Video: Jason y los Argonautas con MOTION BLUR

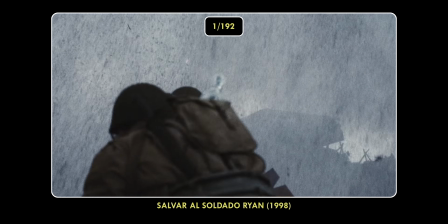[4:08]
incluso a la vez imitar un look concreto como es el caso de las cámaras de los reporteros de guerra
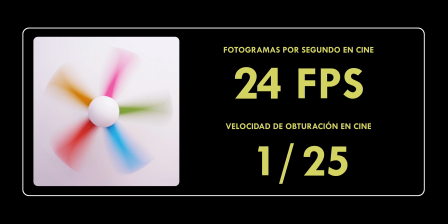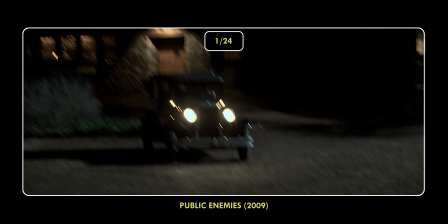[4:20]
curiosamente bajar la obturación por debajo del estándar produce efectos que rara vez son percibidos de manera positiva por la audiencia
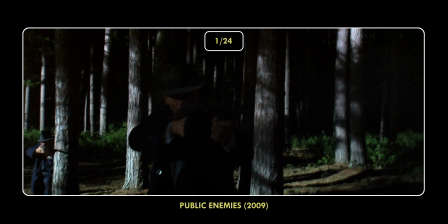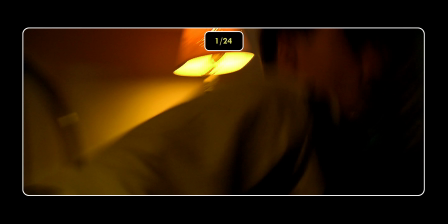[4:33]
en ese caso el desenfoque de movimiento aumenta y suaviza tanto que la sensación se asemeja a la de grabar a una tasa de fotogramas por segundo mayor que 24
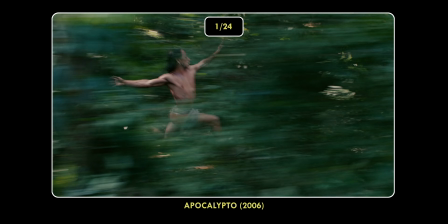[4:49]
y esto por motivos culturales lo asociamos al vídeo o al teatro
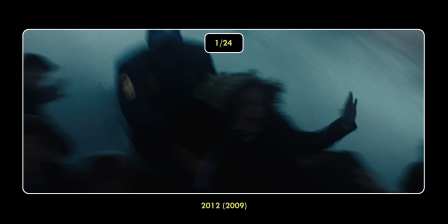[4:55]
En ocasiones ocurre por decisión artística, no exenta de polémica.
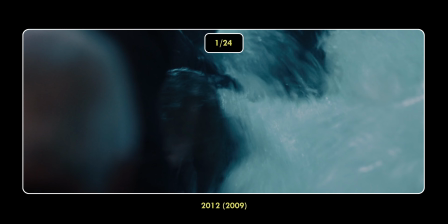[5:02]
Mientras que en otras parece una desafortunada concesión para conseguir más luminosidad en una escena. O simplemente por negligencia del operador o director de fotografía. Spielberg se quejaba con razón de que la ausencia de desenfoque de movimiento hacía poco creíbles a los dinosaurios grabados en stop motion.
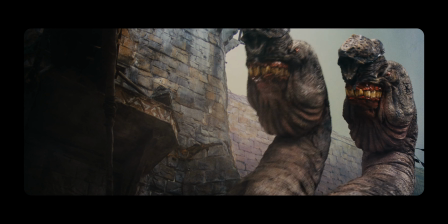[5:28]
De hecho, Phil Tippett estuvo experimentando con una evolución de la técnica llamada Go Motion, que añadía cierto desenfoque entre fotogramas.
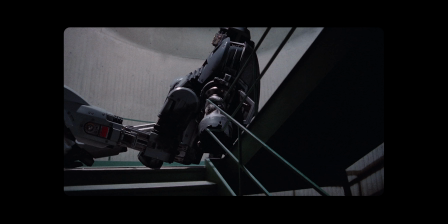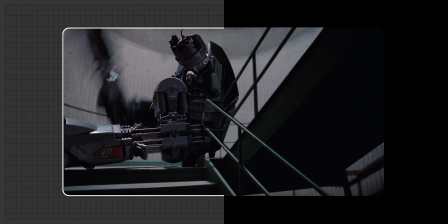[5:41]
Go Motion conseguía difumir algunas partes de la imagen realizando movimientos en la miniatura mientras se exponía.
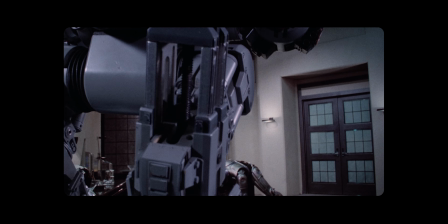[5:51]
El problema es que estos desenfoques eran complicados de llevar a cabo y por tanto no eran constantes a lo largo de toda la animación. Otra manera de imitar el desenfoque de movimiento es la fusión entre fotogramas.
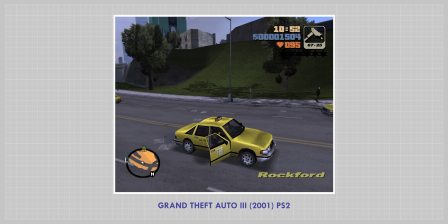[6:04]
Esta manera de generar un pseudo motion blur fue muy usada en los videojuegos durante la época de PlayStation 2. Sin ir más lejos, fue usado en Grand Theft Auto 3.
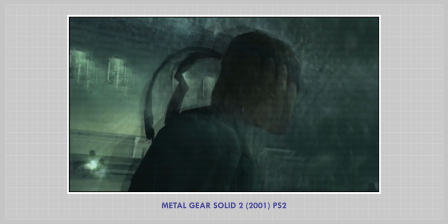[6:17]
Y hasta Hideo Kojima ya ha tratado de incorporarlo en Metal Gear Solid 2.
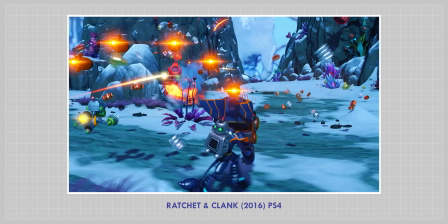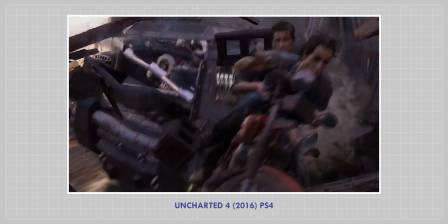[6:27]
Afortunadamente, la potencia de proceso del hardware actual, tanto en consolas como en ordenadores permite aplicar desenfoque de movimiento realista sin demasiados problemas potencia de proceso del hardware actual desenfoque de movimiento realista
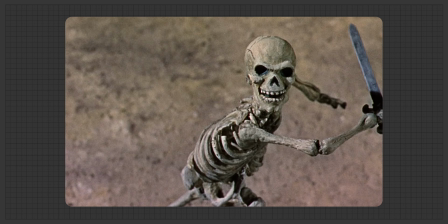[6:46]
qué pasaría si añadiésemos desenfoque de movimiento a una película de 1963
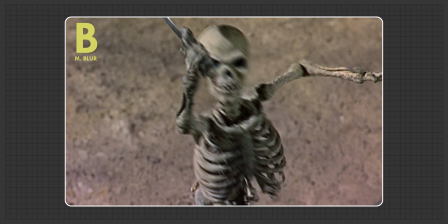[6:54]
para ello usaremos la función pixel motion blur que analiza la diferencia entre un fotograma y el siguiente para aplicar
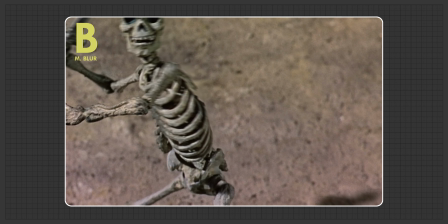[7:00]
un desenfoque que tenga sentido en relación a la dirección del movimiento y su intensidad como
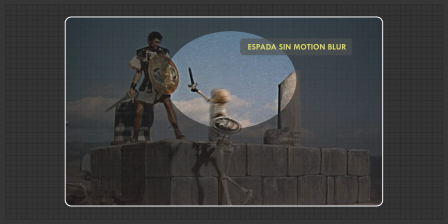[7:10]
podéis ver el efecto funciona aunque es una pena que los movimientos bruscos no se detecten correctamente está
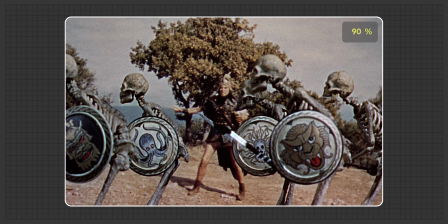[7:19]
claro que 24 fotogramas por segundo no son suficientes para que ciertos movimientos demasiado rápidos puedan ser interpretados
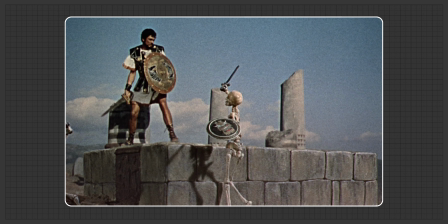[7:26]
por el programa además la inestabilidad de la película así como el grano dificultan la detección de movimiento.
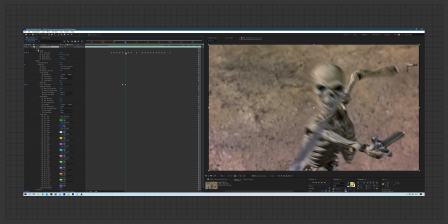[7:36]
Movimientos complejos como el batir de una espada no siempre producen la misma estela que veríamos en la realidad.
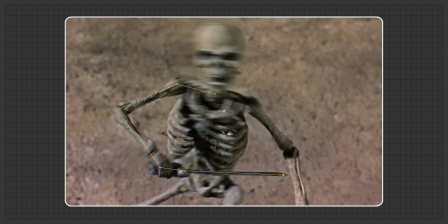[7:42]
Podemos ayudar al sistema dibujando manualmente las líneas de movimiento para crear
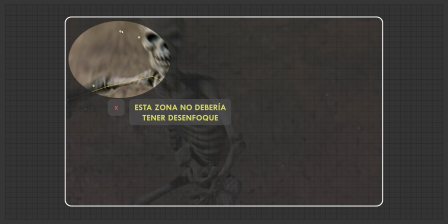[7:47]
vectores que aplicados sobre la imagen produzcan un motion blur con más sentido.
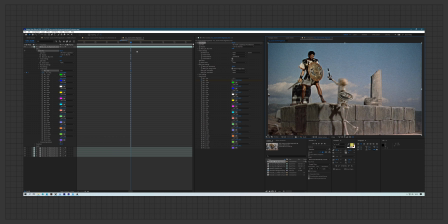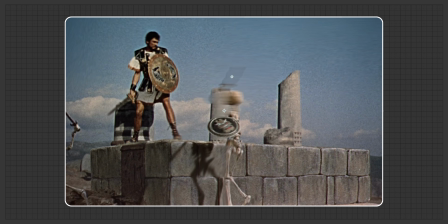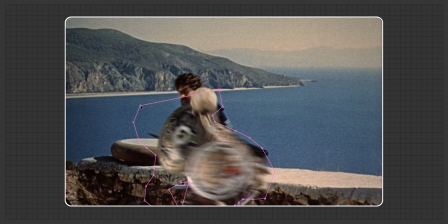Para mejorar la integración entre la imagen real y las miniaturas debemos evitar que el desenfoque de movimiento afecte a toda la escena.